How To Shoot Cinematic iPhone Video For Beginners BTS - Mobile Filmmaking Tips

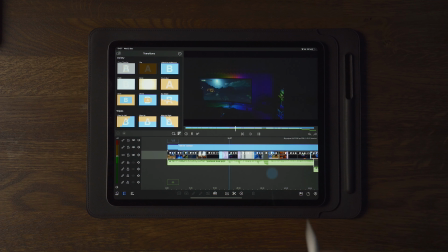Now color grading this inside of LumaFusion was extremely hard for the fact that the iPhone 12 Pro still
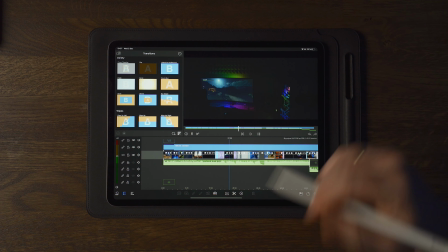has a small sensor compared to high-end cameras like the Sony a7 III and the a7S III.
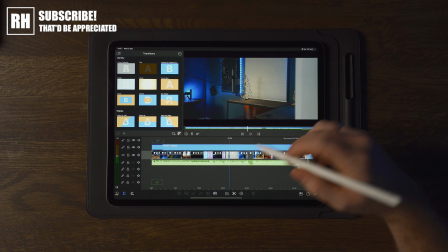Inside of LumaFusion, we also are limited to the way we can color correct and color grade.
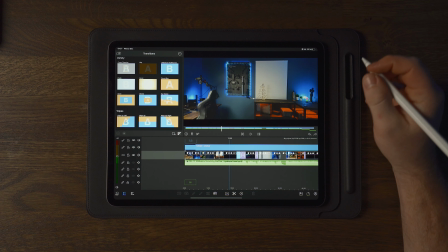Hopefully that is getting improved soon. And I tried my best because there was a lot of grain in the footage and I tried my best to remove most of it.
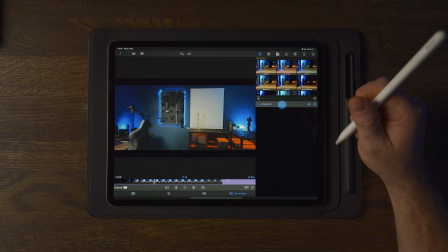And by doing that, I really had to add some fade to the video.
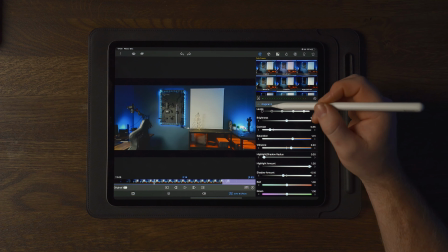And in my opinion, we had to add a little bit too much fade and it kind of ruined everything because grain is awful.
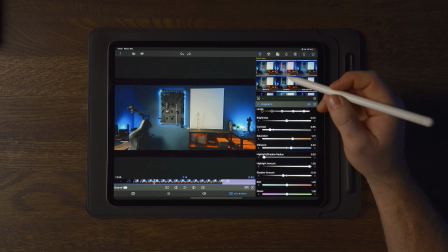We don't want to see that in our clips. And the way we can add fade though is by using the levels here, the shadow side here,
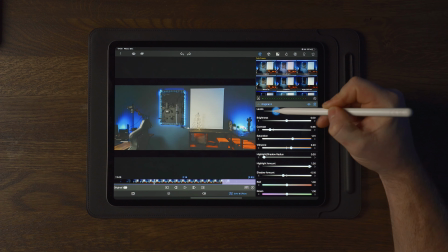the left hand side, by pushing that into the middle, you can see that we add some fade to the clip.
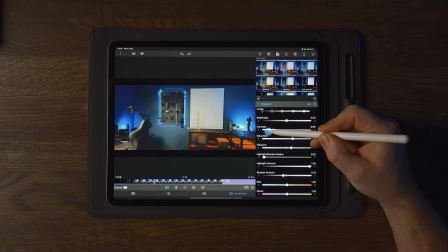And we can also use the contrast to do the exact same thing by dragging it over to the left side. We can add more contrast or we can remove the contrast.
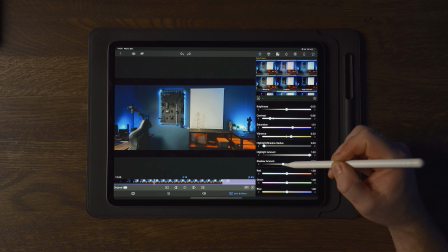And we can also do this by taking the shadow amount and add more shadows or fade to the highlights.
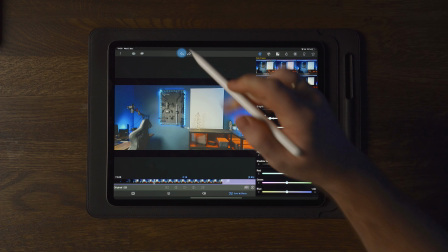But you want to, you know,
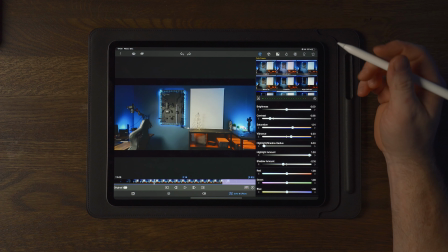you don't want to do that too much because it will ruin your clip anyway so you want to have as
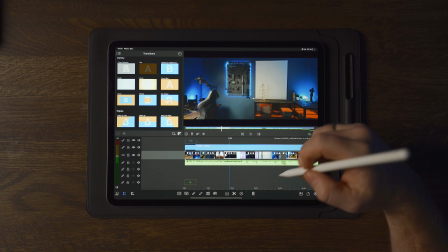little fade as possible and I feel like I had to add
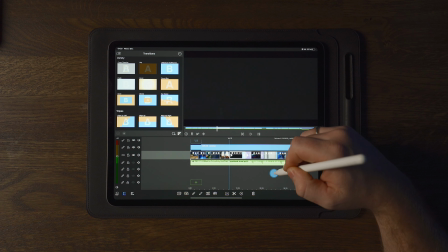more than I wanted to get rid of most of the noise here and even on
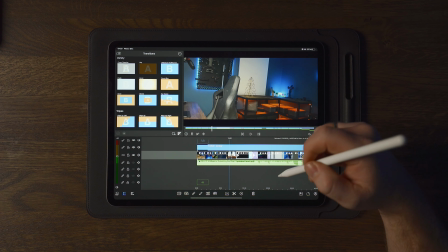this one which was actually more properly lit we can see a lot of green here and the ISO
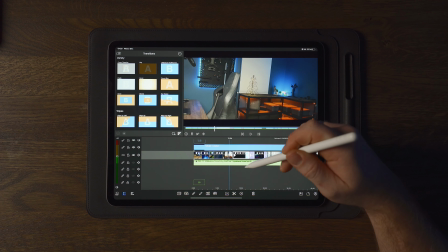wasn't really that high either I think it was around two or three hundred on the Filmic Pro app.
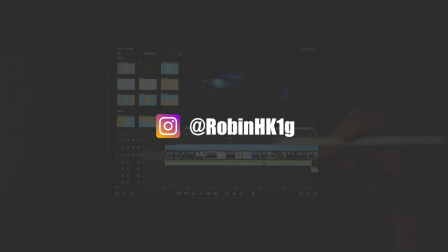So some of these shots are looking great and some shots are looking awful if you ask me.
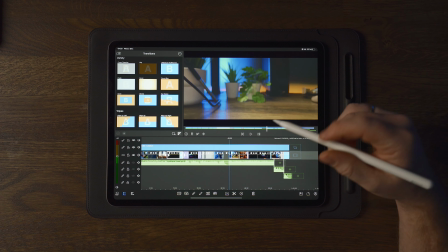When it comes to the transitions and everything, everything was smooth and everything worked out as intended.
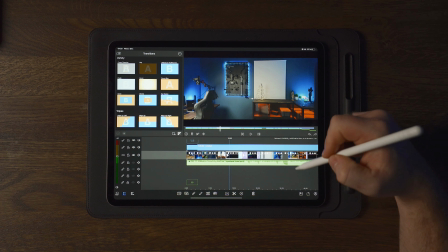I mean we shot this in a sequence so it was really easy to put it together inside of LumaFusion.
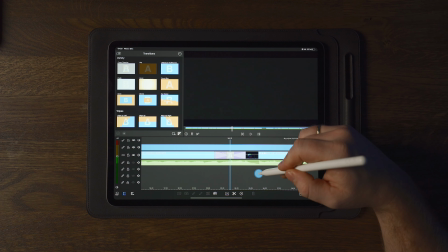Now one thing I did was to add some cross dissolves here between the two different transitions.
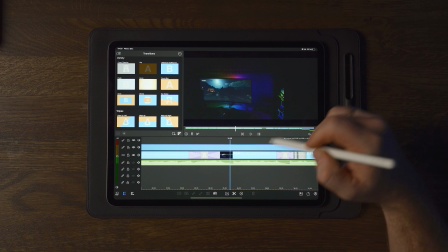And since this clip is a little bit darker overall than this one, if I didn't have the cross dissolve, I would kind of see the line here on the screen. So it would snap from grayish to blackish.
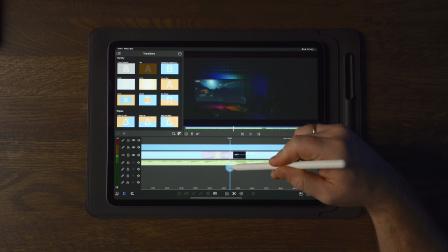So a tip here is to add a cross dissolve to the clips when you are doing a whip transition or pan transition like this, going from one room to the other and you have an object or a wall which
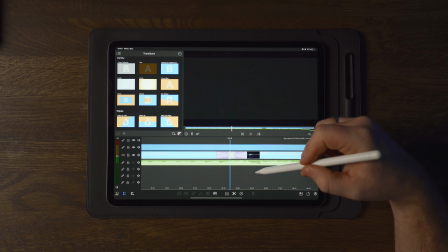you are transitioning or using as a transition way.
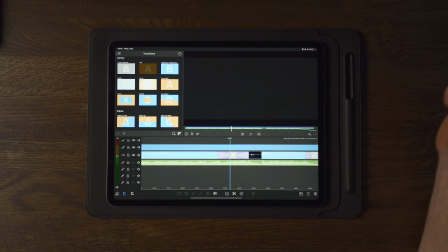Now adding this will definitely make it a lot smoother and better and look better, yes.
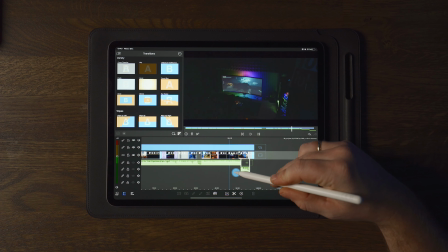Anyway, so this is the edit and it looks like this. basically slowing
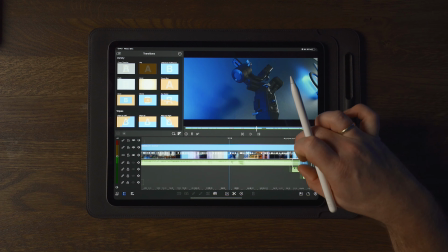down the clips and editing somewhat to the beat and that's
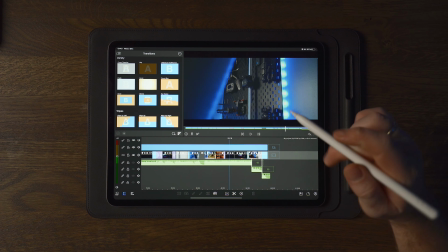about it that's the edit of this b-roll so there you have another b-roll of my brand new studio but this time shot on the iPhone 12 Pro now like I said I'm not sure if this is good for low-light environments and low-light shooting like this where you have a lot of different lights and you don't have like ceiling lights flooding all over and all of that but for me I'm not I'm not sure I don't think I can say now that I don't want to use it well it feels like I don't want to use this for the light shooting anymore but I might change that you know my opinion might be different maybe it was wrong of me to use Filmic Pro maybe Filmic Pro is not optimized for the iPhone 12 Pro's camera yet, and maybe I should go with the native camera.